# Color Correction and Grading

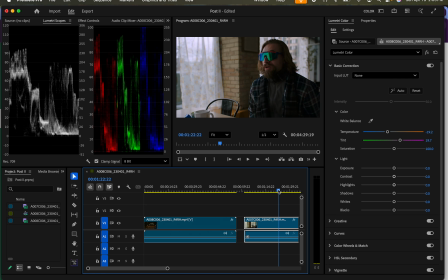[41:24]
All right, so we'll go this fairly quickly because we've been going for quite a while now. All right, so we're right here. We're going to color correct. It's a bit dark here in his chest area. He's got some deep shadows here. We do want to see that texture, but it's a little bit dark. So let's start off with our blacks, and we're going to raise our blacks just a hint.
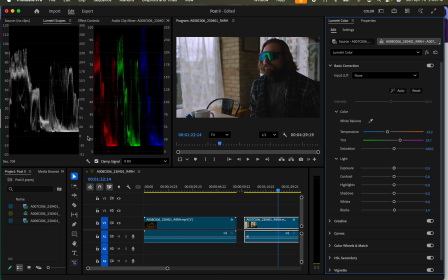[41:42]
There we go. Just a nub. So notice again, they're at that 5 mark. And then our whites, we're going to bring, our whites are actually pretty good, actually. Maybe move it negative 1.5. So it didn't move much at all.
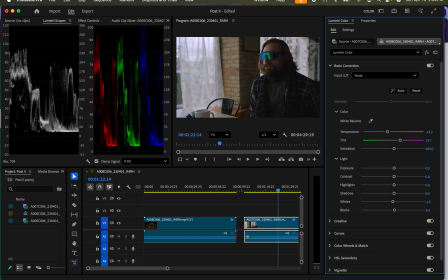[41:58]
So our whites are looking good. Most of the whites are right here. We look at the rest, and it's kind of in this area. So we're doing okay. Exposure. We can come up and bring our exposure up, but let's look at the highlights and look at our shadows.
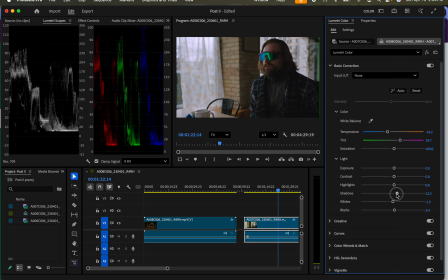[42:12]
This shadow right here, we could probably want to bring this shadow up just a little bit so we can see a little bit more in his chest. There we go. Because if I bring it all the way up, it's just too much. But from here, again, it's dark right here in his chest. We want to bring those shadows up just a touch because we do still want some of that texture. Okay.
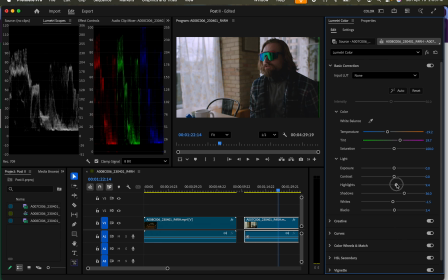[42:31]
And then our highlights. We can bring our highlights up and we can bring our highlights down. I think we want to bring them up just a touch just to start brightening some stuff up right here. Okay. And then we can bring in some contrast and we can stretch it.
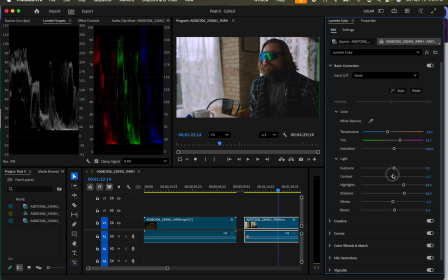[42:46]
We can bring our contrast out, which makes it kind of uh, uh, a passive white. Let's bring this up just a little bit. There it is. Good. And let's bring our exposure up just a hint.
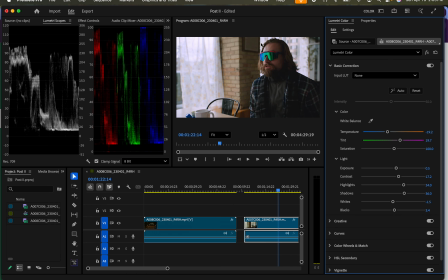[43:03]
There we go. There we go. And now we can really see right here. But this right here got a little bit too bright. So now we can come into our highlights, bring our highlights down just a little bit. And we can even bring our shadows down just a touch. Bring our whites right there at that 95 mark.
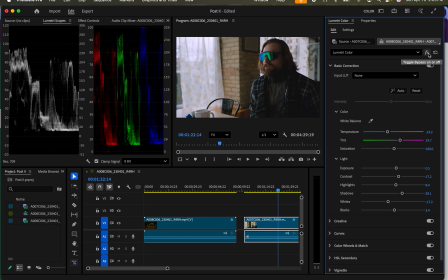[43:22]
Good. That's looking pretty good. So let's see what it looked like before. Okay. So that's kind of a gross looking shot, honestly. And that's what it looks like now. So it's much better. We can play with our saturation. Okay.
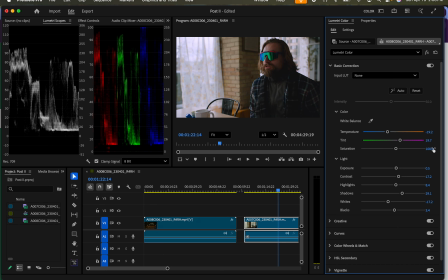[43:38]
And remember, if we're looking at this, we'll bring this back down to 100. By the way, if you ever move a slider and you go, no, I liked it where it was, you can always just type the number in. There it is. Okay, so we go here, and our previous one, we said we wanted a little bit more yellow, so we can come in here and we can bring a little of that in.
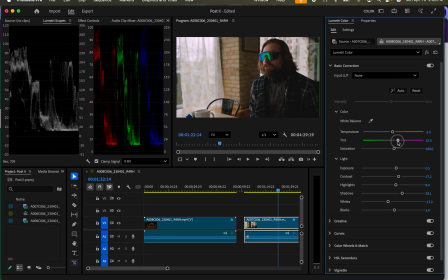[43:56]
And we're going to bring this down just a hint, bring a little bit more up. There we go. And then we can turn around and work with our saturation. You can crank your saturation, make it horribly yellow. You can bring it down, make it black and white. So I'm kind of thinking that we're going to want this right around that 109 mark.
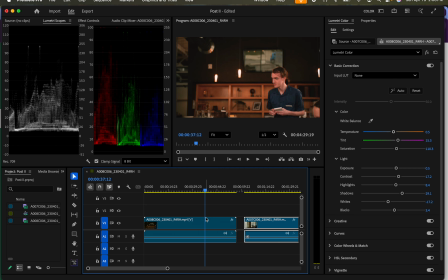[44:15]
Now, notice the difference. We had 110 right there. We come over here and hit this one, and we have it down at 86. Okay, and I can see that there's a little bit more to this. I want to actually, still looking at that, it's a little too much. I can bring it down and bring this down just a little bit. There we go.
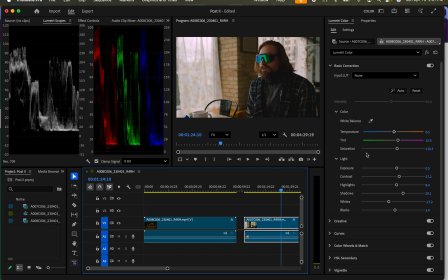[44:32]
All right. So we come back over here and go, okay, well, I need a little bit more to match it. So we want to match it just a touch. There we go. It's a little bit better. You can go back and forth. Skin tones. Let's look at our skin tones.
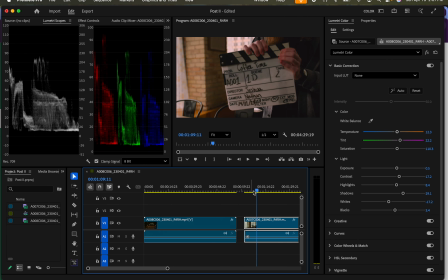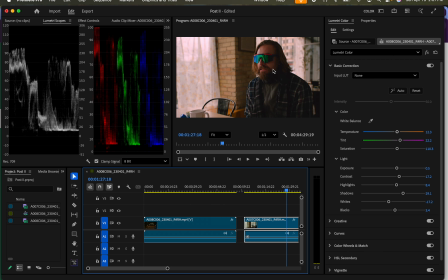[44:50]
That's pretty darn close. The skin tones are really close. As he steps into the light, it's much more close to what his forehead is. All right. So that is the basics of color correction. Notice over here, we're reading our meters. We're between 95 and we're and we're at 5.
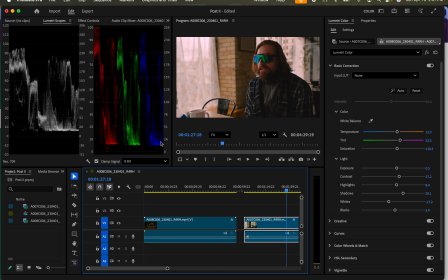[45:08]
You basically read your color meters the same way. If you don't have something that's massively blue in here, then your blues should not be peaking out and getting crazy. Watch what happens if I drag the blues. See how they crank way up? You can see them peak out here at the top.
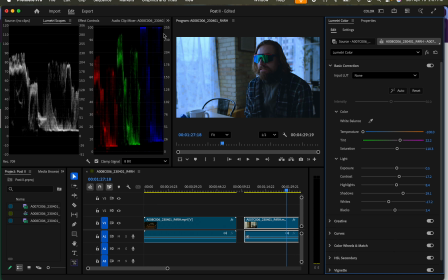[45:24]
We don't want them to peak. We want them to be the peak. The tops of them are here in the and at what would be equivalent to our 95 right here. It's going to be probably 245.